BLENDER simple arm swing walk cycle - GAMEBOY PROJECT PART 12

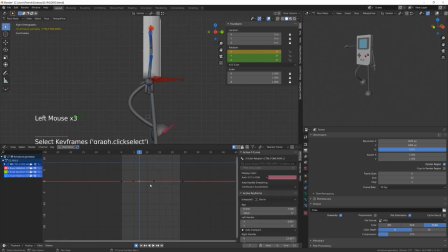(4:06)
So as I told just before, I will select the Z curve and I will start animating it. The idea is whenever the arm is swinging at its top speed forward, I will slightly bend it backward.
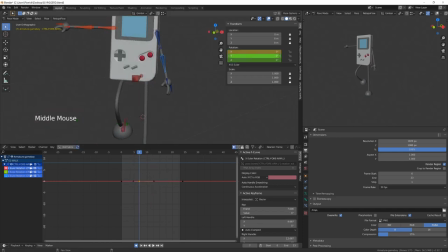(4:22)
I will break the articulation. This is something that is really used in stylized animation. And then it will reach its highest point. I will wait for one or two frames to make it going backward before it's totally bent forward
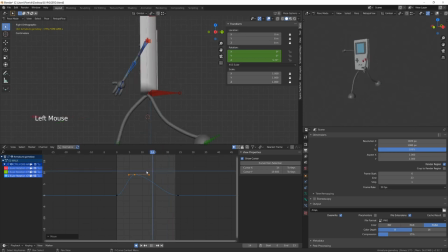(4:39)
so that we will have this slight delay in the rotation of the arm, and it's gonna look really, really interesting. This is exactly the same method we use to animate hairs, clothes, tails, et cetera, called follow through animation or overlapping animation.
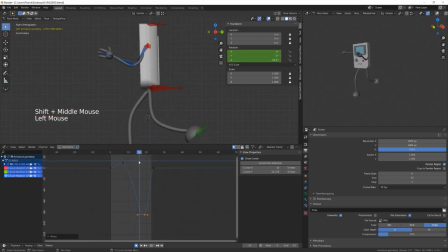(4:59)
And this is typically the kind of detail in your animation with the bouncy squash and stretch we've added just before that will make it look good and appealing. Since we've started animating this character,
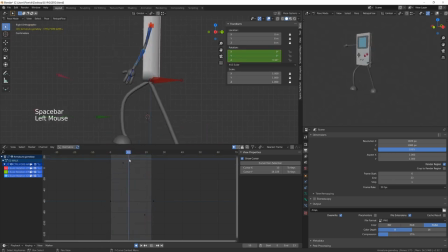(5:14)
we haven't been talking about timing and all this kind of stuff that you will have to use whenever you're animating action or when you are animating acting and stuff like this. But at least if you get used to make this kind of cycle properly,
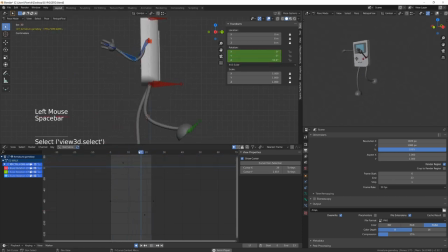(5:32)
you will slowly get more confident and understand the very basis of animation. What I wanted to show you through those videos is that even with a very beginner level, you can achieve cool stuff if you think about what you are doing.
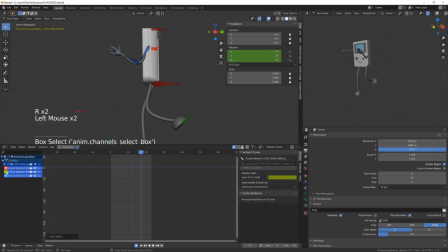(5:49)
And if you applied what you've just learned in your motion design and your mechanical animation or stuff like this,
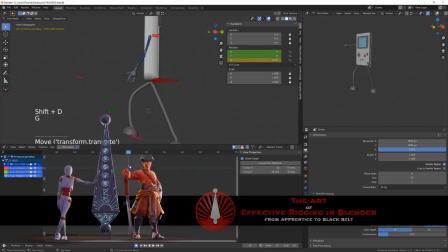(5:57)
the fact that you can mix linear interpolation with acceleration, ease in, ease out, follow through overlapping,
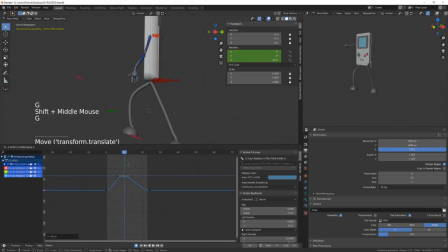(6:07)
you will make way better animation. And this is not something like super complicated. It's just bringing those little touch by thinking of what you are doing, okay? So now I'm just doing exactly what I've done with the arm onto the end.
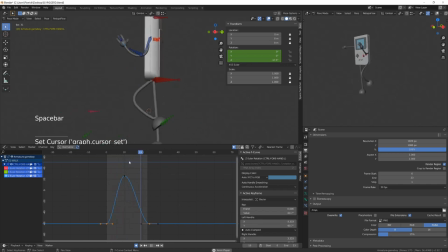(6:25)
I'm offsetting its motion compared to the forearm. And I get this nice and swingy arm motion. And guess what? I will push this to the finger. So I will do exactly the same thing with the finger.
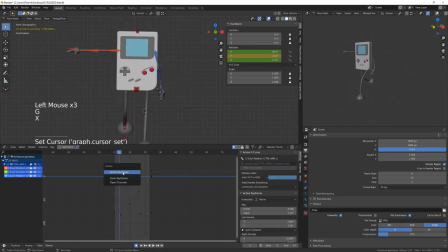(6:41)
I will animate a simple swing with a little delay compared to the end rotation. So before I might be tweaking here and there a few curves, but it's not necessary.
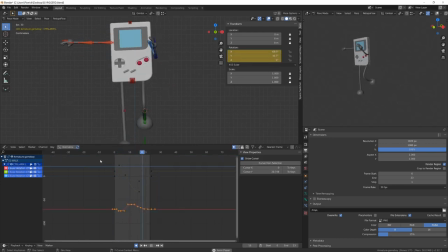(6:55)
If you do this very basic overlap animation, you will get a good result. So then I will just move those fingers as I told you. And once I'm done, I will select all the bones of the arm.
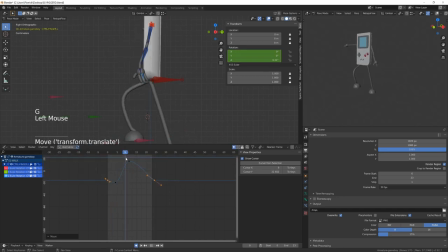(7:09)
I will unhide every curve. I will select every key frame, copy them with control C, and as you figured out,
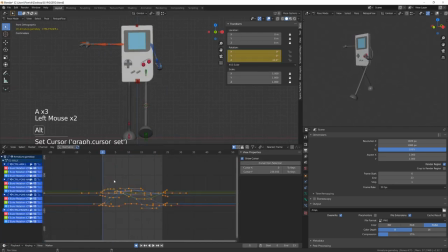(7:18)
we will select the right arm and press control shift V to past those curve onto the right arm.
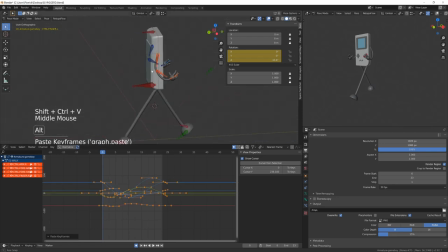(7:26)
So I select it, select everything, control, shift, V. So now both arm are swinging at the same time. To offset the animation, we will, as usual, duplicate the keyframe, offset them by 24 frame, and then offset everything back by 12 frame.
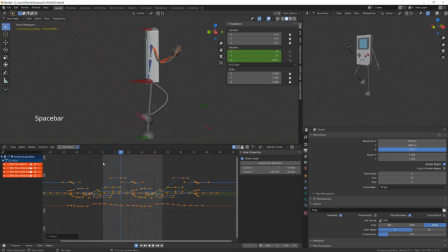(7:44)
And now I can see my character swinging his arm. So what I feel is that the arm are a bit too forward. But before I fix this, I will add a keyframe to the frame zero,
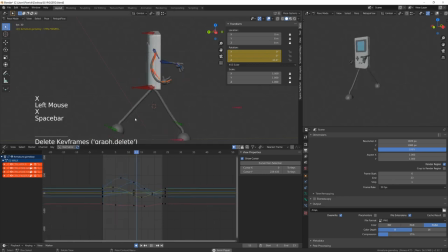(7:58)
convert all the keys to three as we did before and duplicate them on frame 24. Now I will select the arm bone and what I will do is select the Y Euler curve and I will offset it entirely on the Y axis.